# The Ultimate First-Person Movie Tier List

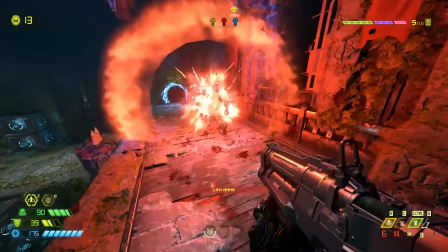0:00 With first person being the default perspective for some of the world's most popular games, you might wonder why that hasn't bled over into TV and movies, even ones that are based on video game franchises.
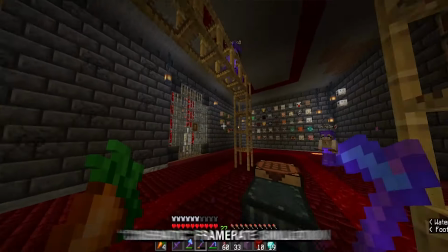0:11 From the motion sickness that many viewers would get from experiencing first person at a cinematic 24 frames per second, to the inherently stylized nature of a creative choice like that, let's dive into the best and worst examples of first person cinema, and we'll break down why some of them work and a lot of them don't. Before we start, let's lay down some quick criteria as to what movies and TV we're actually discussing. Because there's not a lot of first-person cinema out there.
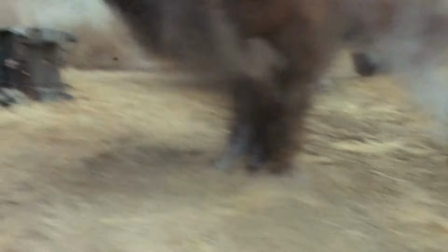0:41 So we're going to be looking at any movies that include an extended use of that perspective, be it an entire scene or maybe a recurring visual motif. I'm not going to be including examples like Predator, where there's a handful of first-person shots, but they're not really integral to the movie though big shout out to predator for being one
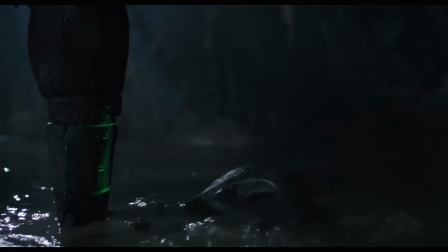1:01 of the most iconic uses of the first person perspective in cinema i think that one's kind of hard to beat anyway onto the tier lists so let's start off at the start with some early examples keeping in mind that these were made before video games were a thing this one is the oldest example i could find of first person cinema and
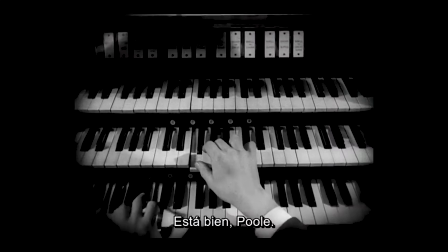1:21 that is a 1931's dr jekyll and mr hyde Surprisingly, for being the earliest example that I could find, this one's really good.
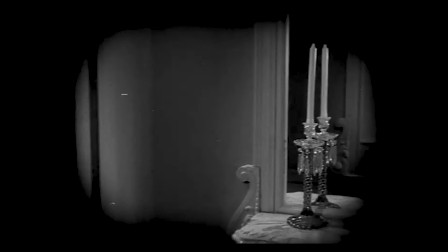1:30 As Dr. Jekyll walks through this room, he looks himself in this mirror, but there's no CGI trickery here because it's 1931.
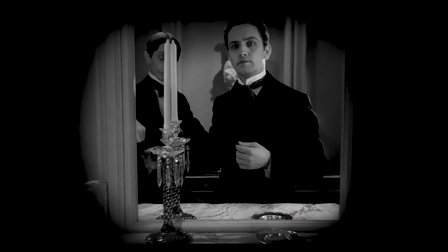1:37 It's just some creative set design and smart choreography.
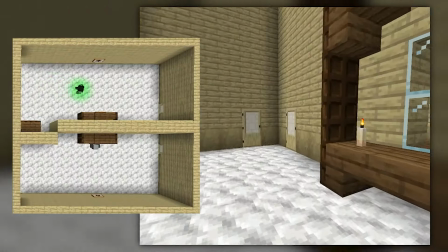1:40 So the mirror on the wall is actually a cutout, and the camera is looking through that into a mirrored version of the room.
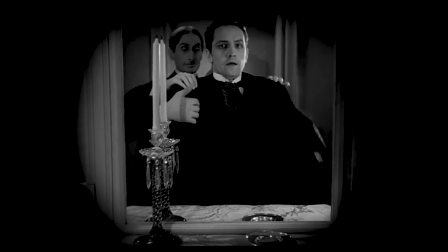1:47 That's where Dr. Jekyll's actor is acting like he's in the mirror, you know, his job.
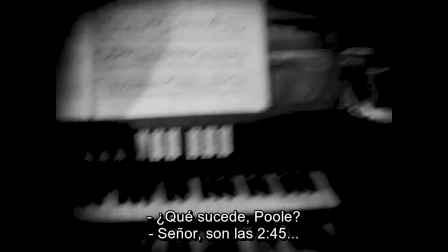1:51 Along with that, I think it's really interesting that the first person sequence has this really intense vignetting around the edge.
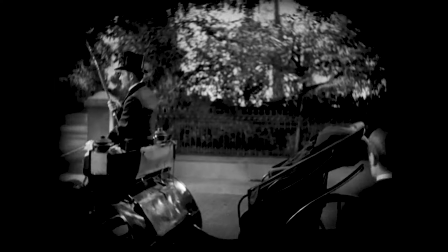1:57 I think both to represent that it's in first person, but also to limit the view. And that's for good reason.
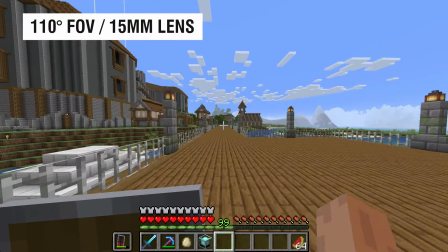2:04 For people that get motion sick from specifically first person video games, a recommended thing to try is to bring down the field of view. So you don't feel that motion as much because you're cropped in and you've not got this really wide perspective that can be really disorienting.
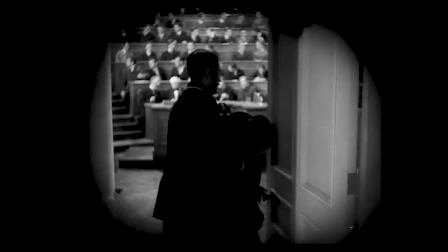2:21 So I think the choice to have that heavy vignetting is both a creative one, but also one to help the viewer not get motion sick. So this one's really simple, it's elegant, it's age of grace, it's going straight into A tier.
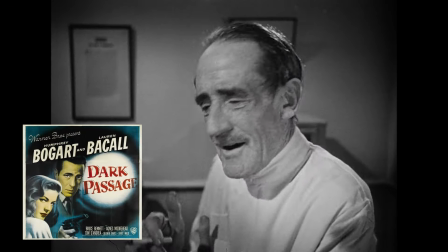2:34 Jumping forward a few news to 1947, Dark Passage is often cited as one of the oldest significant examples of first-person cinema.
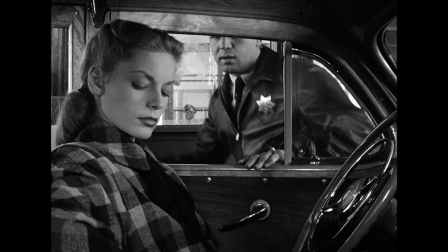2:43 Vincent Parry, who is a convicted murderer, escapes from prison and tries to evade detection from both the police and the public.
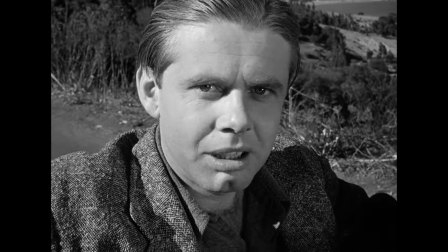2:50 Sentenced for life of the murder of his wife three years ago. well what do you know this
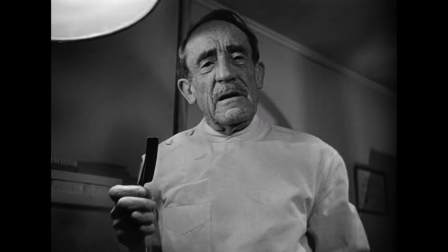2:55 leads him to eventually visiting a plastic surgeon to change his face and
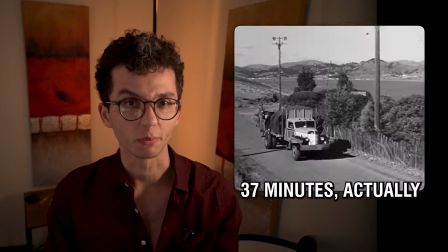2:59 that's where our point of view sequence ends the first half hour of this movie actually is entirely in first person which is pretty
significant for the time interestingly enough there's another one that came out the same year that does a very similar thing but we'll come back to that later here
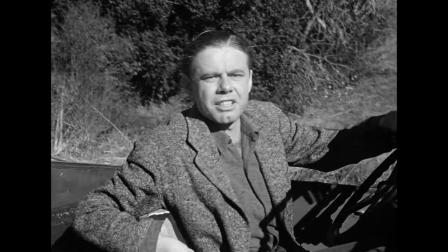3:15 the choice to be in first person for those first 30 minutes is to obscure Vincent's original face,
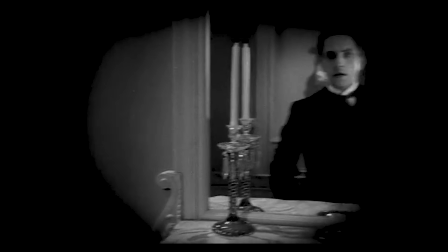3:23 the one that we don't get to see. There's no mirrors, there's no reflections.
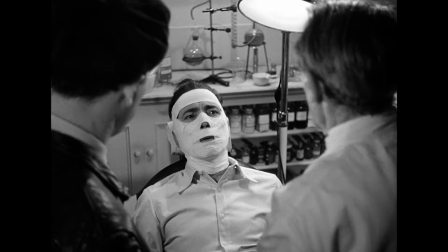3:26 Once he's gone under the knife, then it returns to a more traditional shooting style where we see plenty of his face. It's an interesting way to obscure his original face from the audience, but unlike in Dr. Jekyll and Mr. Hyde,
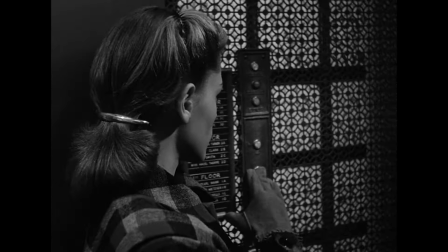3:40 the close framing feels claustrophobic rather than helping the viewer to shake off that motion sickness. To me, at least, it feels more dizzying than if it were wider. The camera work here is nothing exceptional, nothing to write home about, but I think it's still a fun watch if you're into the classics, which not everyone is, but I'm gonna put this into C tier.